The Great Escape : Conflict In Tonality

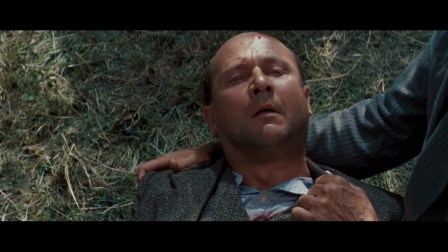Thank you for getting me out."
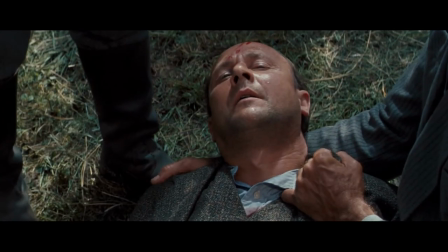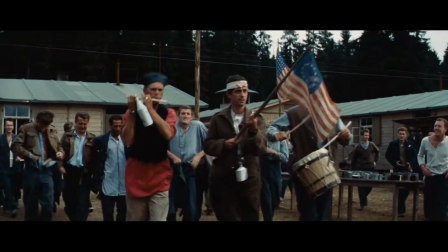In an earlier scene, the prisoners are celebrating American independence with a home-brewed moonshine concoction blended by Henley and Hiltz.
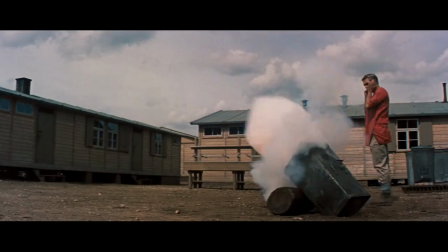For the benefit of their captors, the prisoners appear to be celebrating the 4th of July,
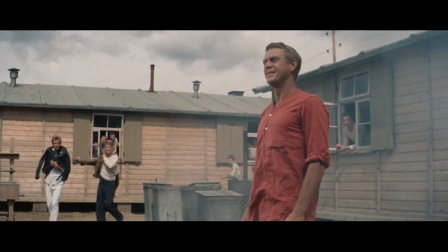whilst it is acknowledged surreptitiously by several characters that they are subtextually and hopefully celebrating their imminent escape to freedom via their tunnel,
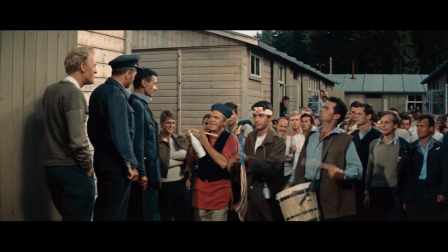fondly nicknamed Tom. It is arguably the most upbeat and joyful scene in the film, our heroes seemingly forgetting their prisoner status for a brief moment.
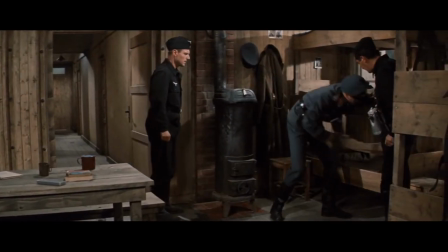However, the scene turns disastrous when the Germans accidentally discover the tunnel opening in one of the barracks, the prisoners' celebrations turning to horror upon this unexpected revelation.
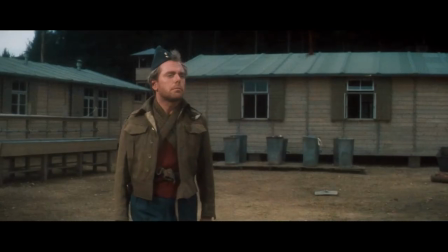One of the most intriguing characters throughout the first half of the film is Ives,
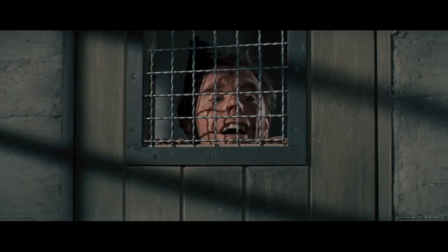a prisoner who perfectly embodies the psychological struggle this constant battle between hope and despair can have, and the toll it can take.
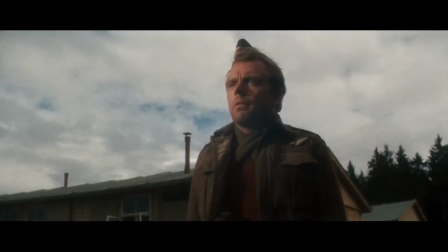Losing all faith and sanity, Ives decides to take the opportunity to climb the unsupervised fence.
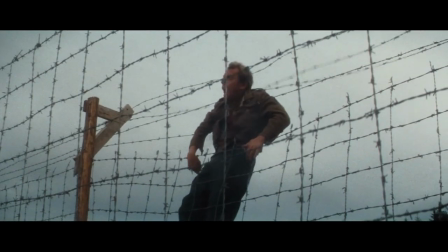Sturgis dramatizes this loss of hope visually by intercutting with several scenes of the prisoner's celebration and drunken merriment,
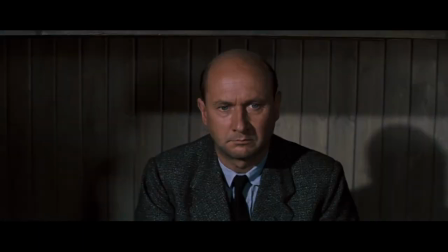cleverly deflecting from the foreboding of what is to come. And the subtle performances and changes in reactions throughout The Great Escape say more than a piece of dialogue ever could.
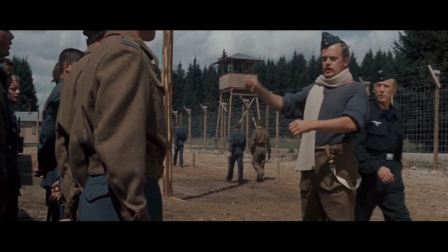It's almost as if these prisoners are actors in their own right, playing a part of the unbridled, unflinching, and unrelenting soldier.
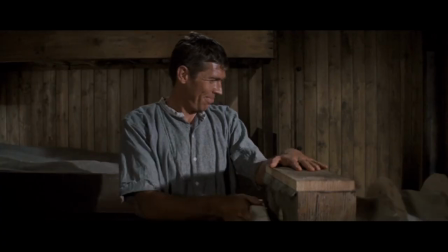Seeing their reactions change when these men are suddenly left alone speaks volumes.
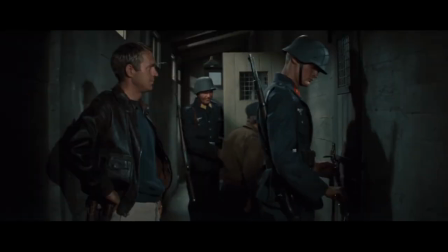It's as if for one second they cannot bear to show their true vulnerability, their fears, their woes, keeping at all times a stiff upper lip and a brave face.
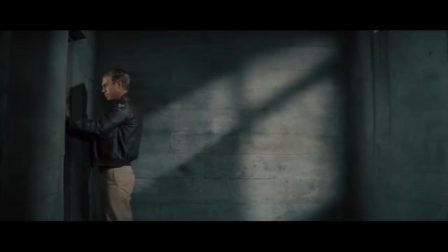Their smiles, childish jokes, and tomfoolery are their armor, and their optimism is their weapon.
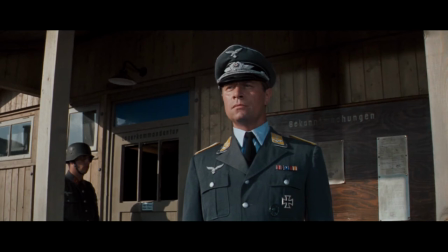Because the very worst that can happen to these men is not being thrown in the cooler, being stripped of their belongings, or having their escapes foiled.
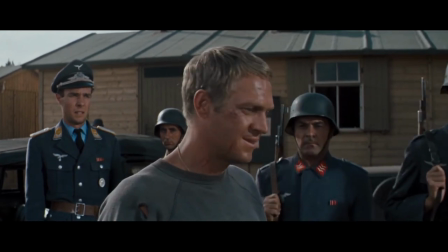It's the idea of letting their enemy know the true effect these constant defeats and thwarted attempts are having on them.
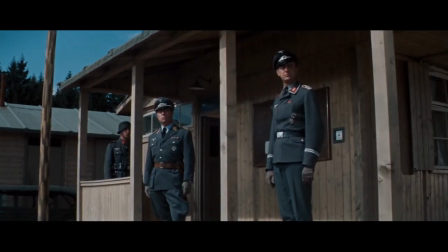It's the constant battle of never letting your guard down, never showing your weakness, or unveiling the tortured soul beneath.
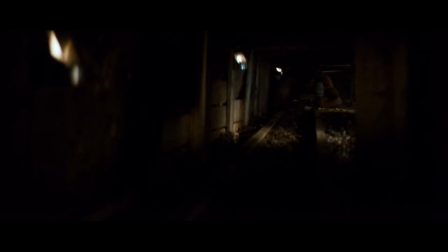They will continue to scheme, cause mayhem, and escape, because if they were to give up your hopeless attempts to escape,
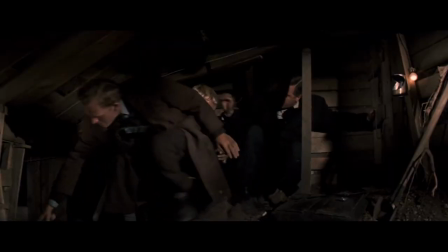that would be admitting defeat, and these men will not be defeated.
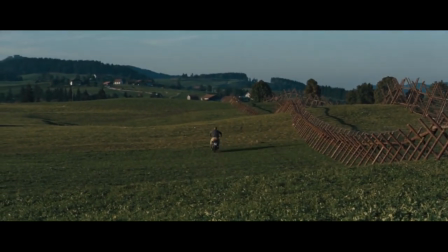Even the famous motorcycle sequence displays this notion perfectly, because whilst on the surface,
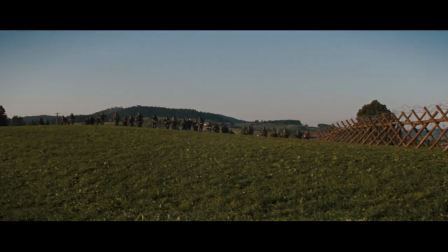the setting of Nazi-occupied Germany and the tremendous probability of capture against him, Captain Virgil Hilt should have an increasingly bleak outlook,
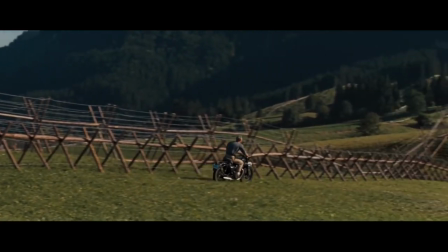yet nothing can tether his brash, defiantly optimistic and colourful spirits. Hilt's attempted motorcycle jump isn't just a showboating, thrill-seeking stunt.
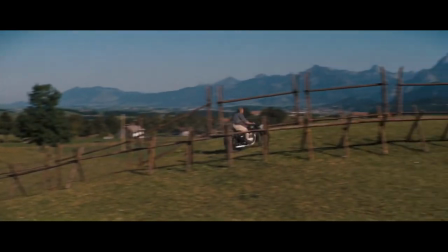It encapsulates the very essence of the film itself.
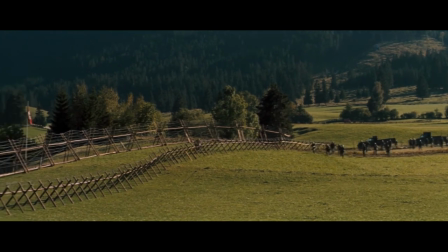It's Hiltz's foolish yet admirable confidence to think that he can make the jump, and his inability to see any other option than success.
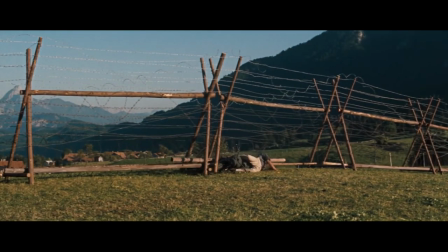The grandeur of the gesture is a middle finger to the monumental and menacing forces against him.
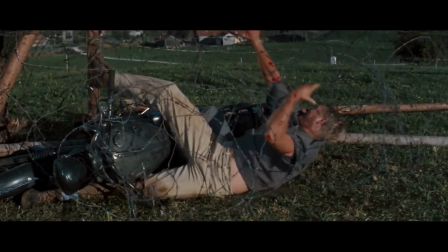Nothing is going to stop these men, no matter how much they are beaten down or caged.
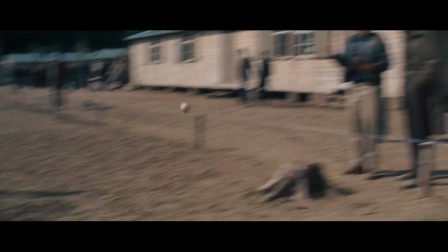Even the use of his baseball is a constant motif throughout the story, beginning with his first escape attempt merely minutes after arriving at the camp,
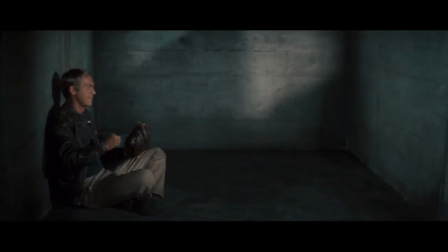reflecting his playful and mischievous nature, to playing with the ball in the cooler as a way of denying his predicament and rejecting the very concept of failure.
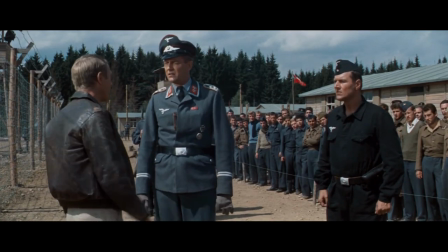The baseball itself is a symbol of the ferociously ostentatious, informal,
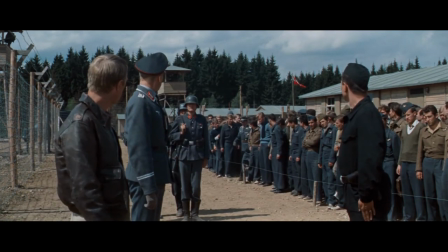and patriotic America Hiltz comes from, compared to the stern and extremely strict nature of the Germans.
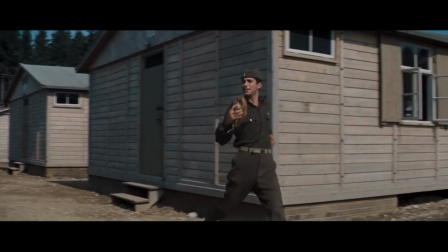It's a metaphor for both Hiltz and his comrades' perseverance and tenacity against the idea of failure, or conceding to their enemy.
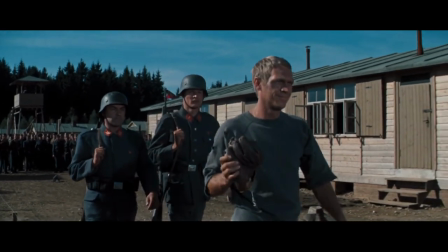And with the film's ending, the simple sound of the baseball bouncing drives home this idea ingeniously.
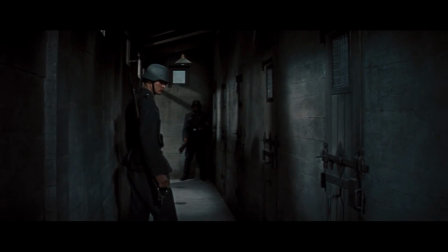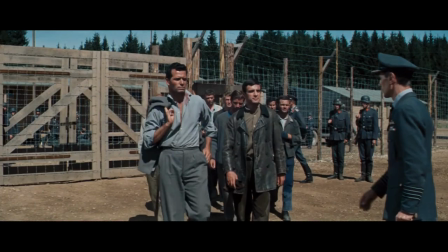In one of the final scenes, Hendley is returned to the camp after recapture. Here, the moral contradiction of the film's ending is addressed,
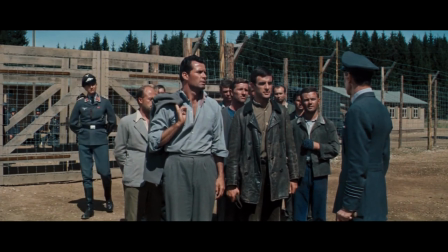as Hendley questions whether the escape attempt and ensuing provocation on the Germans was worth the 50 prisoners of war that were executed as a result.
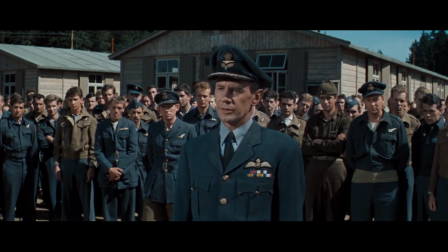Roger's idea was to get back at the enemy the hardest way he could, mess up the works. From what we've heard here, I think he did exactly that.
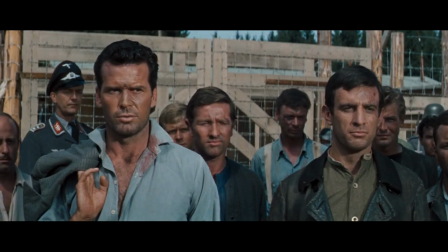Do you think it was worth the price?